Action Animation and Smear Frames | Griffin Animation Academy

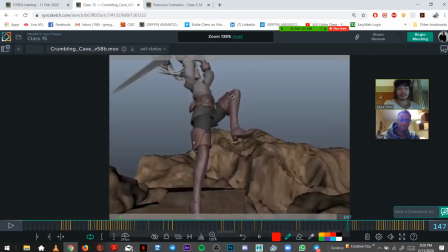[37:28]
class 15 one more time. I think the thing's up. Oh wait, one thing I noticed, and then I'll check it, is just
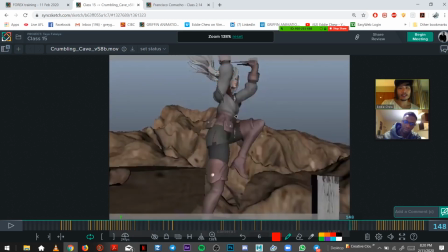[37:41]
her kind of rolling here. She just feels like a little, just one piece again. So I can just break it up with some,
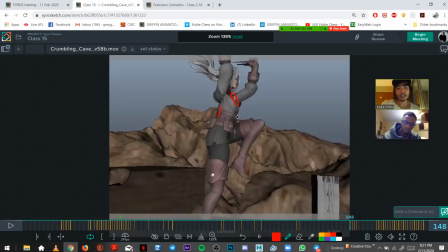[37:58]
just a little bit more rotation in the chest, maybe in the head,
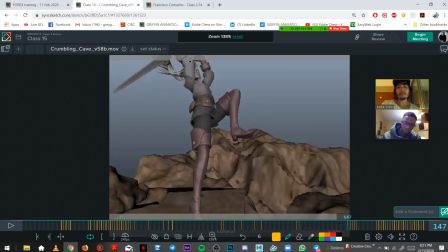[38:07]
even the arm, like coming from here.
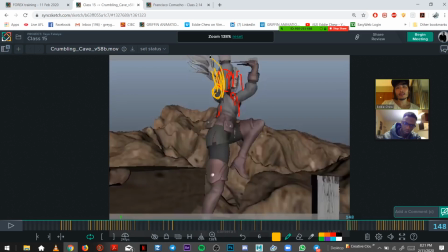[38:14]
Just for
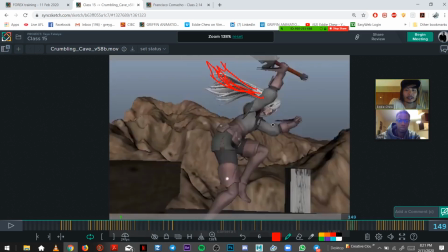[38:28]
to get these extra overlaps, which would feel nice, even if you bent this here.
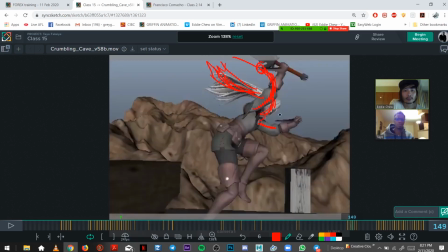[38:45]
You can do it in the arms, so more like that.
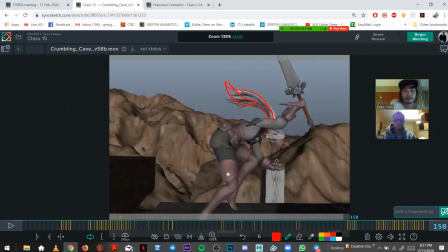I wish it bent those. That's fine. Yeah, use the arms where you can to help you with the overlap.
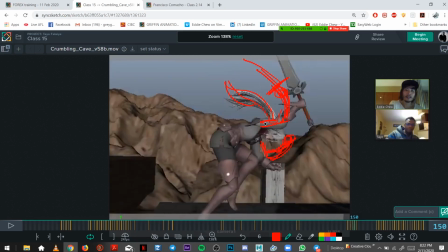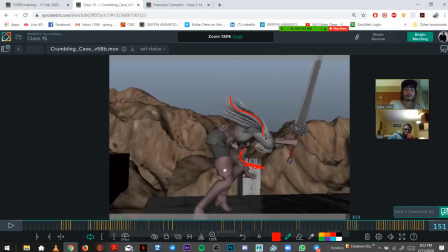[39:15]
It's
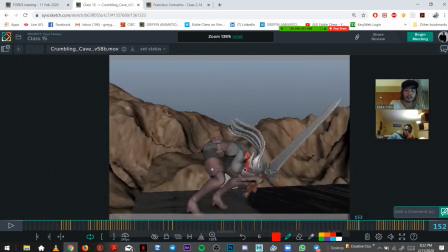[39:19]
yeah, and then go into what you have.
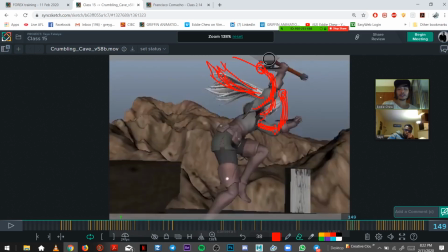[39:25]
Actually, you wonder if just this one. It starts to get unnatural, but it's just. Whoop.
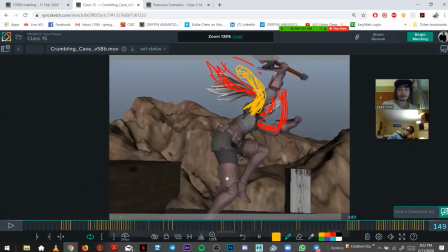Yeah, I think that works. That kind of feels nicer.
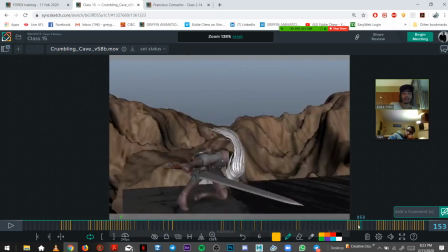[40:00]
Yeah, and that's it.
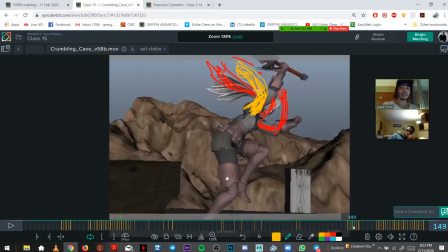[40:03]
So over that bit of chest and head there, and then mostly in the arms and forearms to connect it better into the roll,
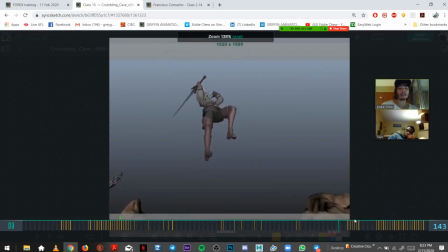[40:10]
and then it's gonna feel super smooth.
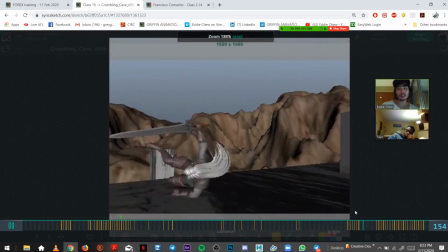[40:17]
But yeah, that's really it. Cool looking shot.
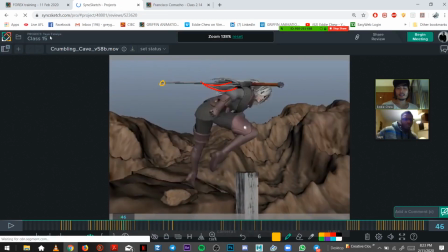[40:25]
Alright.
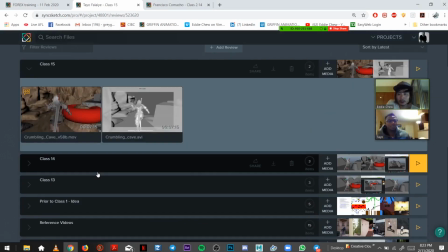[40:29]
Now I remind you, this is super rough. Like, Whoa, we got rope. Yeah, 2 hours put into this.
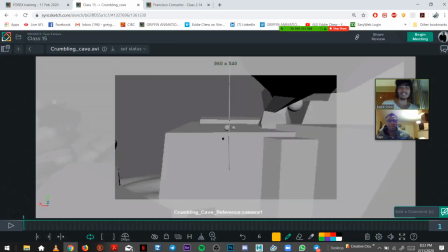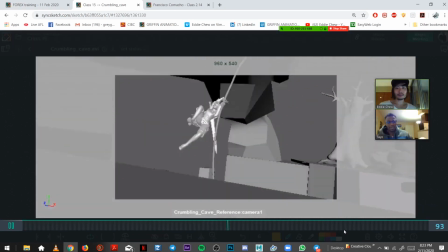[40:39]
Um, the, the problem being that Sweet. easy.
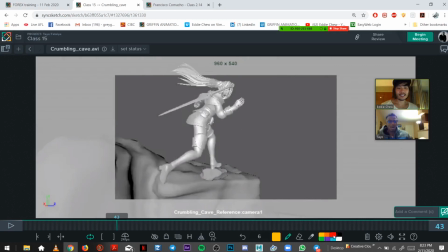[40:45]
Yeah, that's great. You said there's a problem?
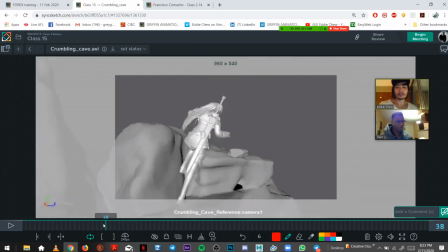[40:51]
Well, it's like I'm still getting used to the way it bends. Because Yeah. it's weird.
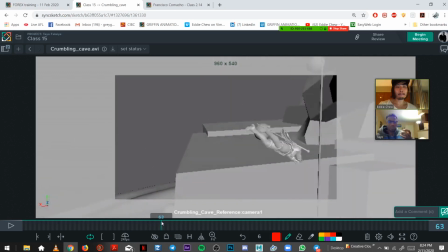[40:56]
It's like it has these the controllers, but the controllers aren't like necessarily glued. It's like I don't know, 80% to the room, Yeah. which I kind of like because then I can just kind of approximate it as I go.
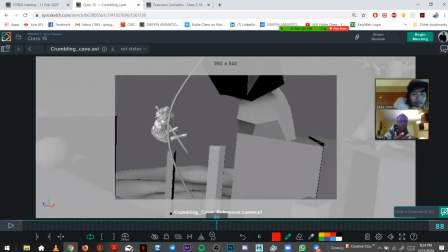[41:11]
Mm-hmm. But like I haven't adjusted her hands to really grab it.
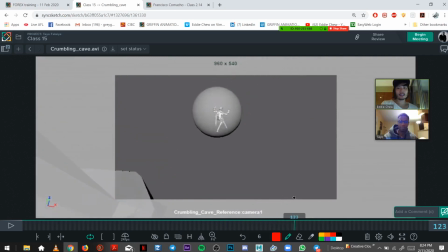[41:16]
Yeah. You know, obviously there's no textures. I'm animating on between my laptop and the main computer, which is why everything's gray here.
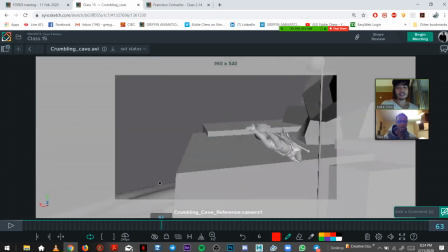[41:25]
Yeah, that's fine. It's cool to see there. It's good for a discussion.
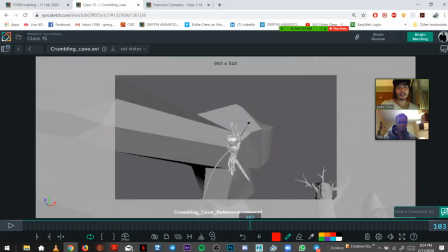[41:32]
And I guess you can extend it into the ceiling or whatever's up there.